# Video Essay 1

Welcome to Media Pool. In this video essay, I will choose two of my three videos and make comparative analysis depending on the making and promotion of them. I will firstly focus on analyzing the making and promotion of these two videos in terms of subscriptions, shares, likes and comments. The most prominent future of each video and its further reasons will be analyzed as well. In the second part, the analyzing focus will be put on the promotion. I will analyze the successful aspects and failures of promotion in accordance to the data of views and promotion platforms.
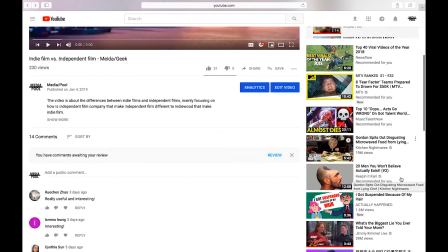Among the three videos, Media Geek Video, which is an educational video aiming for a general audience,
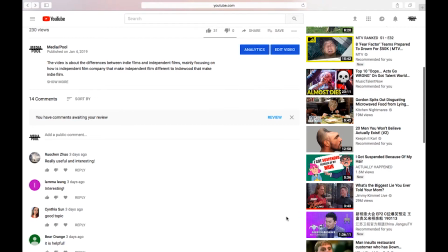gained the most views while on the lowest level of audience engagement.
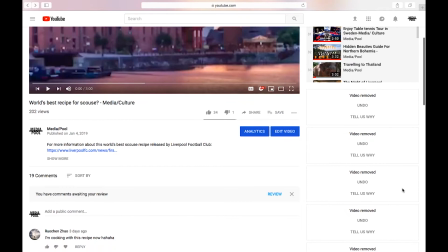In comparison, Media Culture Video's views are less than Media Geek Video, while it had the highest engagement rate.
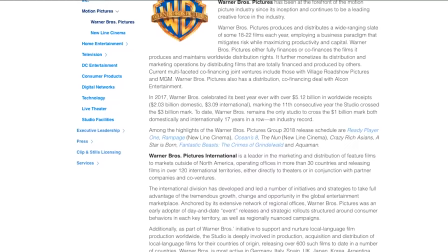In Media Geek video, I introduced the differences between indie film and independent film.
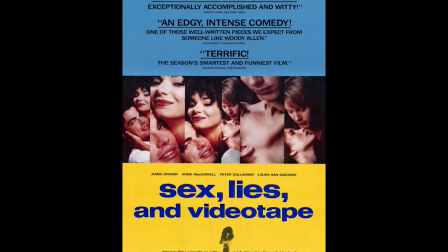To illustrate and demonstrate the idea clearly, personal narration,
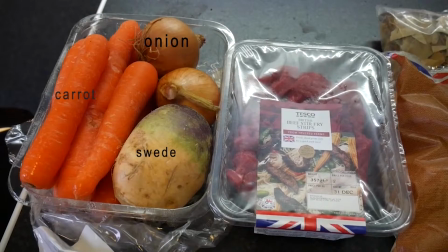screen recording, images, examples and pencasting were employed in the making.
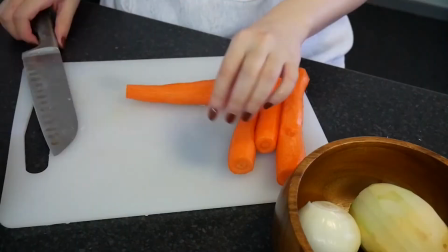The Media Culture video is a cooking vlog about me cooking Scouts, the Liverpool's traditional dish,
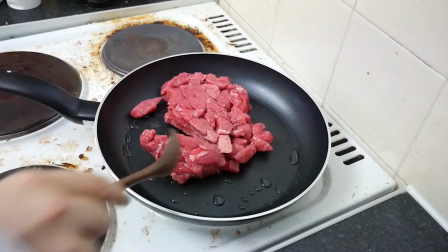following a recipe named the World's Best Scouts recipe reviewed by Liverpool FC.
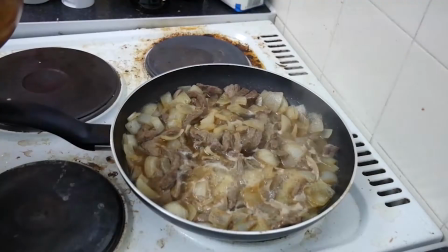The content includes two parts. The first part is about the process of cooking and the second part is about tasting.
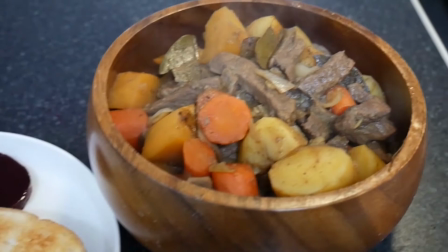There are some close shots of scouts and the tasting part is presented in a relatively funny way rather than a serious review,
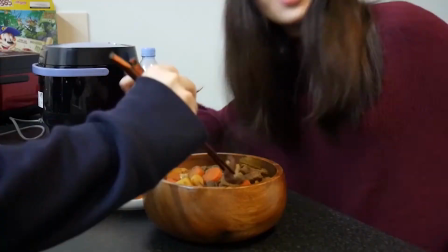which may add some entertainment value and enhance the enjoyment of watching.
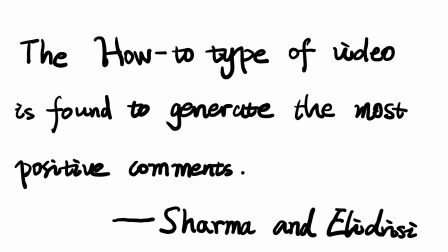According to the case study drawing on the categorization of YouTube videos presented by Sharma and LJC, the how-to type of video is found to generate the most positive comments.
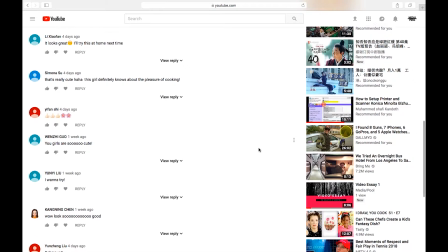It explains why the media culture video gained the most positive comments and highest engagements.
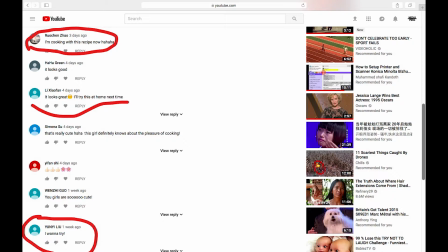All the 20 comments are positive and three of them convey the willing to try this recipe.
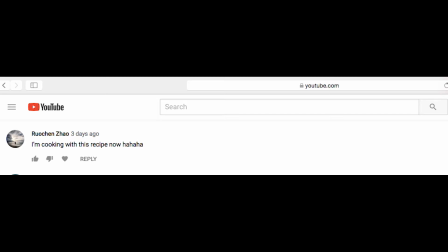And there is one comment stating that she is cooking with the recipe now.
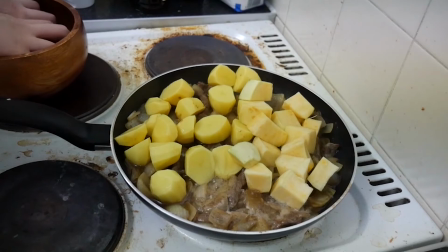Though the video is not named starting with how-to, well it is actually a video about how to make skulls.
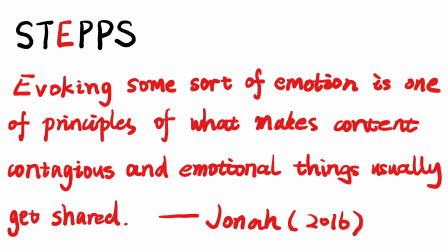Furthermore, evoking some sort of emotion is one of principles of more makes content contagious, and emotional things usually get shared.
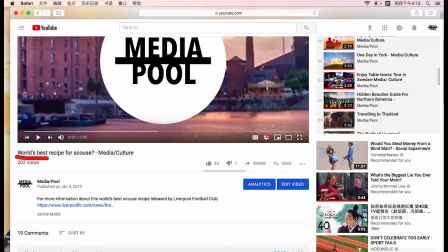I use the words best in the title intended to arise audience curiosity.
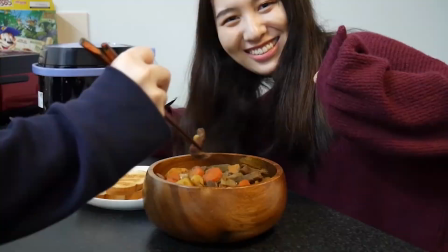The whole video hires a funny style since I want to create a relaxed and happy atmosphere which may cheer our audience.
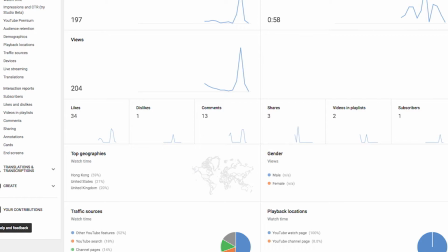Media culture video eventually gain the highest audience engagement on 3 videos. It seems this type of video is more engaging with the general audience, and the vlogging style succeeds in establishing a more actual interactive relationship between me and audience.
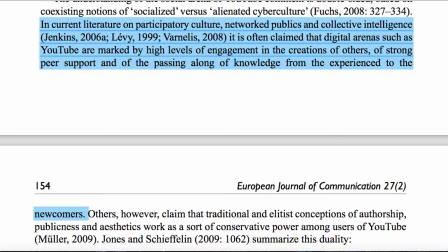It is stated that, in current literature on participatory culture, network populace, and collective intelligence, it is often claimed that digital arenas such as YouTube are marked by high levels of engagement in the creations of others,
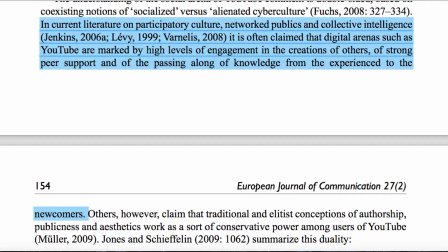of strong peer support, and of the passing along of knowledge from the experience to the newcomers. The theory corresponds to the phenomenon that my video's promotion is actually primarily based on peer and family support.
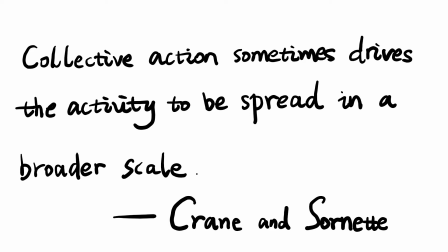According to the survey conducted by Crane and Sornet,
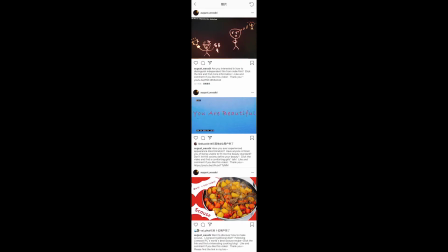collective action sometimes drives the activity to be spread in a broader scale.
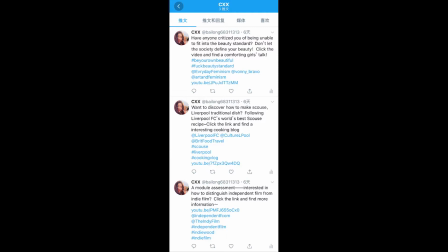Though I promoted the video in four platforms including Facebook, Twitter,
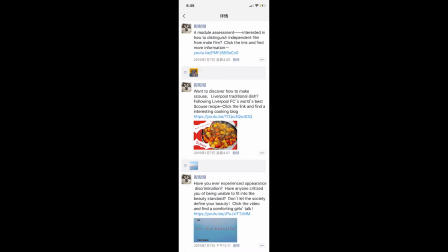Instagram and WeChat, The promotion in platforms other than WeChat actually didn't work well,
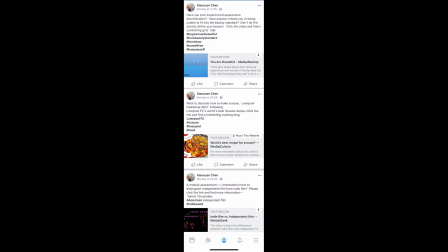while WeChat promotion contributed the most views and feedback to videos.